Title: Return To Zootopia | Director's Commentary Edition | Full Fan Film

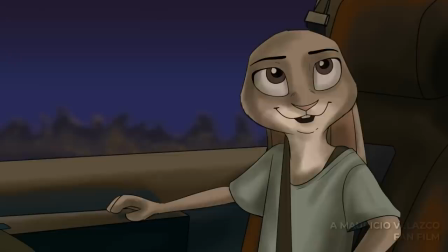[4:13]
And it kind of does feel like this. Is it supposed to be awkward?
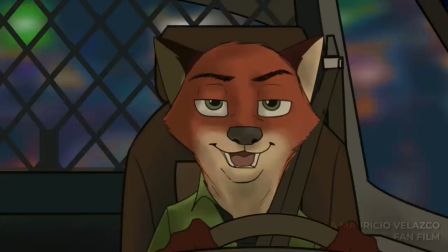[4:17]
And I feel like maybe some people don't understand that the fact that these characters kind of sound like kind of unsure about themselves is because it's supposed to be awkward.
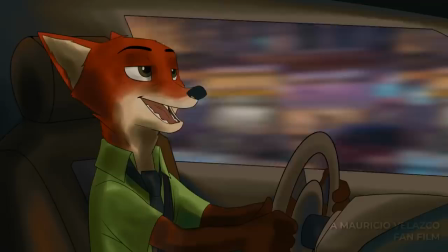[4:28]
The goal of the film was supposed to have the blossoming relationship between Nick and Judy.
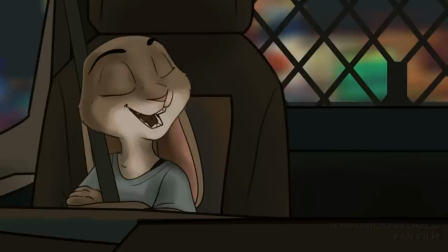[4:34]
And I wanted to really present that in a very subtle way at the beginning and then have it build little by little.
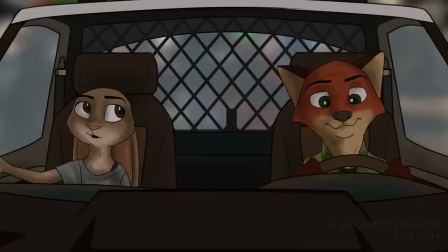[4:40]
And not to brag, because I'm really not. I think I did it pretty well.
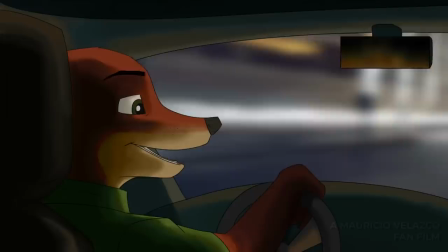[4:46]
Again, not to brag. At least that's what people have told me. I wrote this when I was, I think maybe
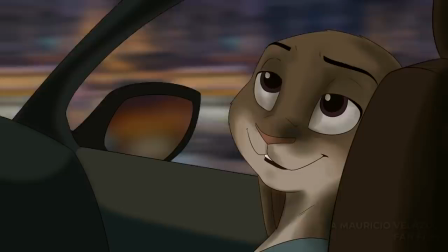[4:55]
17. I had just started being 17 because my birthday is very close to the beginning of the year,
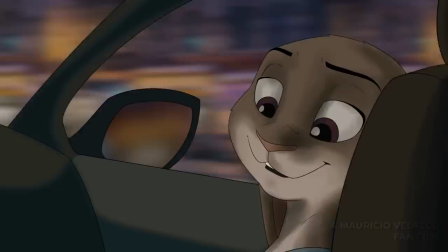[5:00]
so I had just become 17 and I watched Zootopia, and like maybe a month later I wrote this thing.
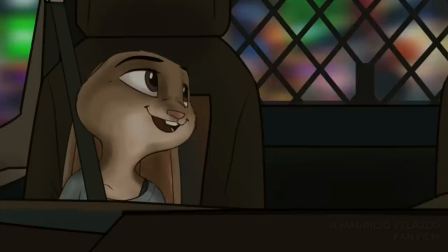[5:06]
And so, yeah, it was my 17-year-old intellectual mind coming up with this writing.
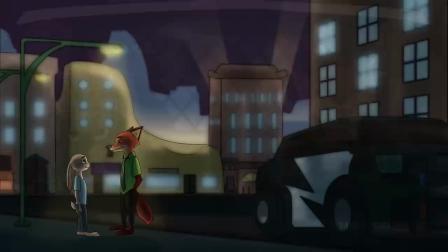[5:14]
And the first half of the film is pretty much me when I was 17, and maybe the latter half is 17,
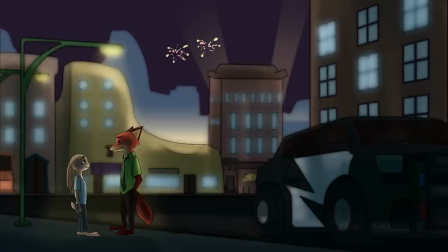[5:22]
18, because I rewrote the film heavily, because the ending of the original film was completely different from how it actually ends.
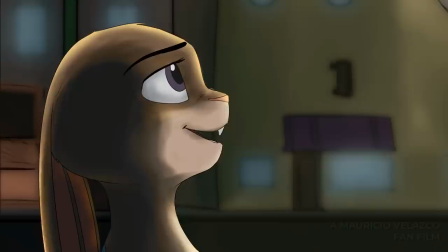[5:31]
I really liked doing Nick Wilde's voice. I think it was something very fun.
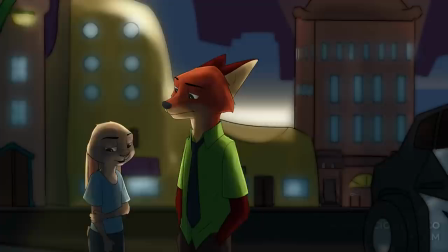[5:36]
I actually think if I alter my voice just slightly, it actually, my voice in general is kind of just Nick Wilde's voice in this film.
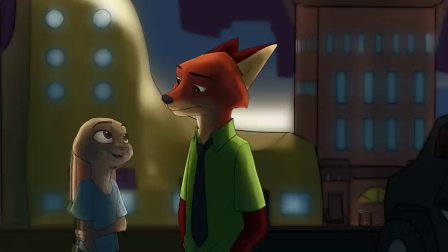[5:44]
Nick Wilde's voice is kind of just my voice, just deeper. I try to imitate, man, I forget his name.
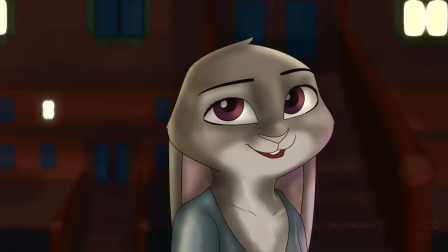[5:51]
Oh, also this shot is one of my favorite shots in the entire film. Jason Bateman.
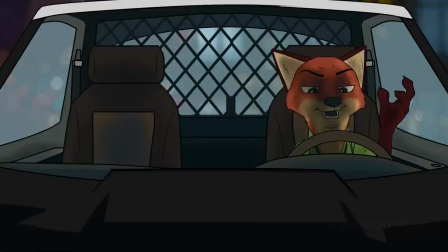[5:57]
I tried to imitate Jason Bateman, kind of going like this a little bit, but it was very hard.
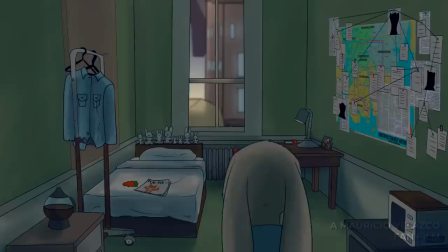[6:02]
And it eventually kind of morphed into its own thing. So at the beginning, I was kind of just trying to imitate Bateman. And then later, I just kind of started trying to imitate the Nick Wilde that I created. There's a very obvious play fox in the bed.
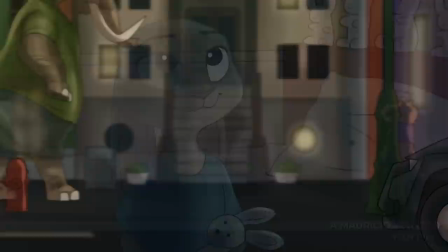[6:14]
And that is not just a gag. Like the fact that there's a carrot there, that's intentional.
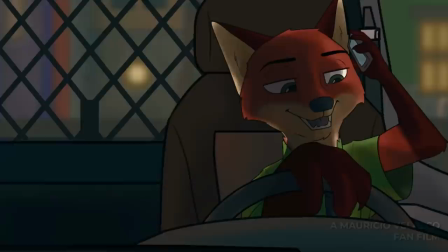[6:20]
And if you're an adult, you'll probably know what that means. So this is very important here.
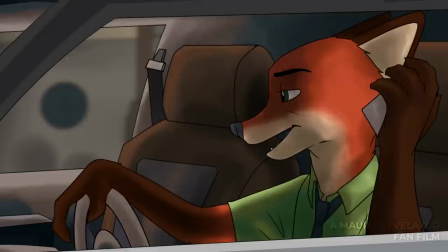[6:26]
I wanted it to be... In the original,
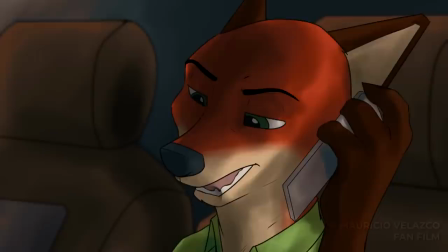[6:29]
the voice actor that Nick Wilde's calling Mr. Bateman is not only named by Mr. Bate, is not only named after Jason Bateman, but my teacher voiced the character.
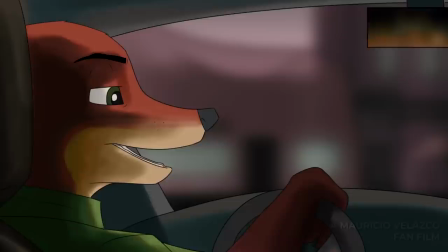[6:38]
So he's a great guy, and I love him so much. But here, I lost my trail of thought.
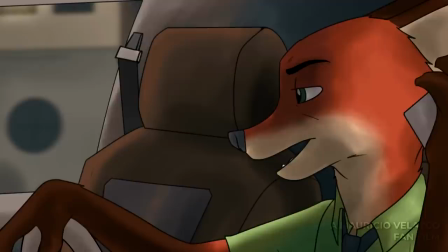[6:48]
I wanted in the original concept art of Zootopia, Nick Wilde lives in essentially a drawer, and I thought that was so cool.
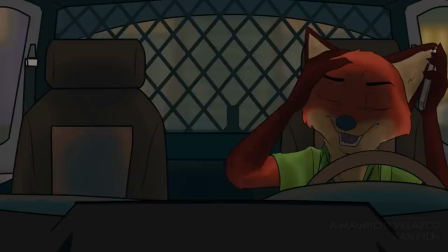[6:56]
And it wasn't used in the film, and I decided, okay, I want to use that. But then it's like, but he's an officer, so he should have like a paycheck by now, so he should be able to move out.
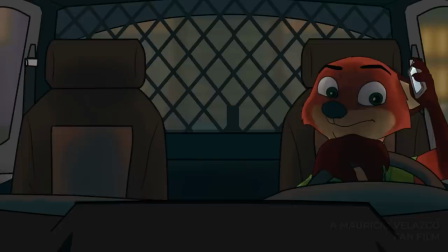[7:06]
So I decided that he's trying to move out, but he doesn't have enough money, and, you know,
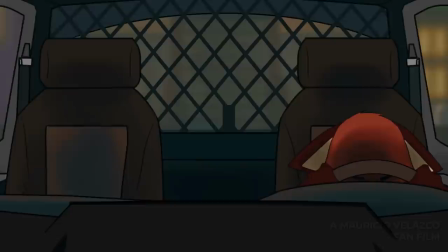[7:11]
society, I guess, in general, isn't allowing him to, you know, get an apartment, a better apartment.
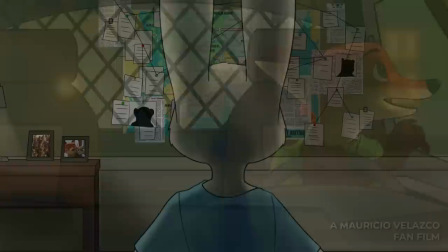[7:18]
And so at the end of the film, and you've probably already seen the film at this point, hopefully,
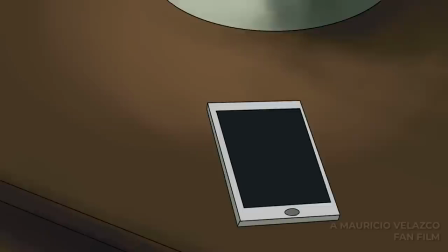[7:23]
don't watch the director's commentary for the first thing you do. That don't watch the commentary first and then watch the film.
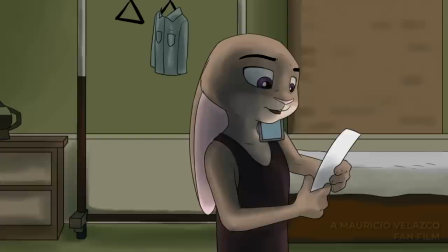[7:30]
Watch the film and then watch the commentary.
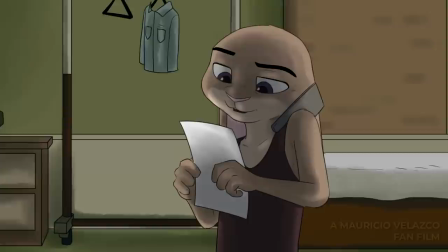[7:34]
At the end of the film, Nick and Judy get together, and that's when they both get a better apartment.
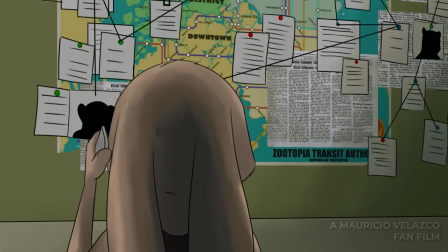[7:40]
So it's kind of like they get together, and now Nick has a nicer apartment, as well as Judy, because her apartment's kind of shit, to be honest.
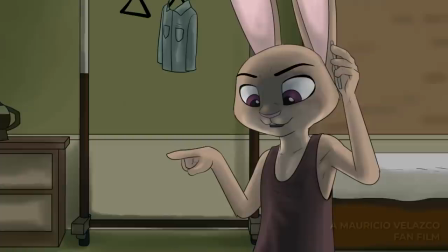[7:47]
Now, sorry for cursing. This is probably not it's PG-13, so.
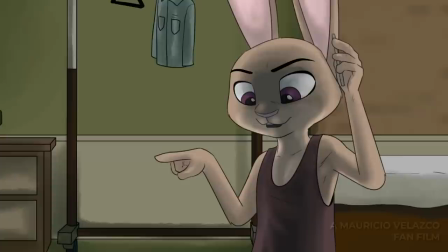[7:53] For drug-related charges.
The last one of which resulted in actually loved writing this.
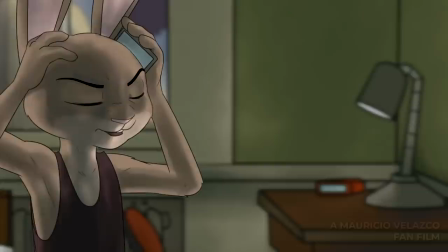[7:58]
Judy actually does this thing she does is actually like illegal. Like she's not supposed to do this.
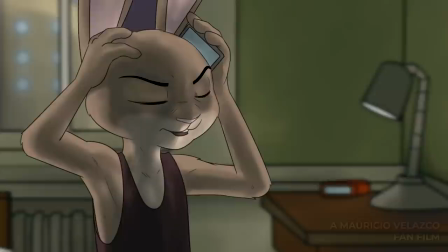[8:03]
But I wanted it to be like little seeds planted in that, you know, things that Judy's doing that are not very ethical.
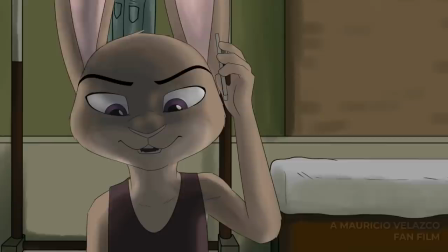[8:12]
And that's one of the things that leads up to her leaving the ZPD, because, I mean, technically,
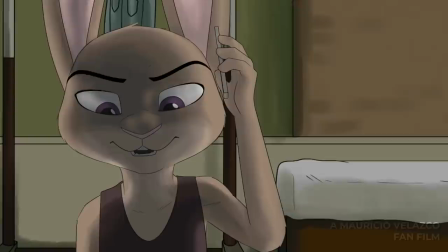[8:18]
this is how she gets things done, but it's not legally correct.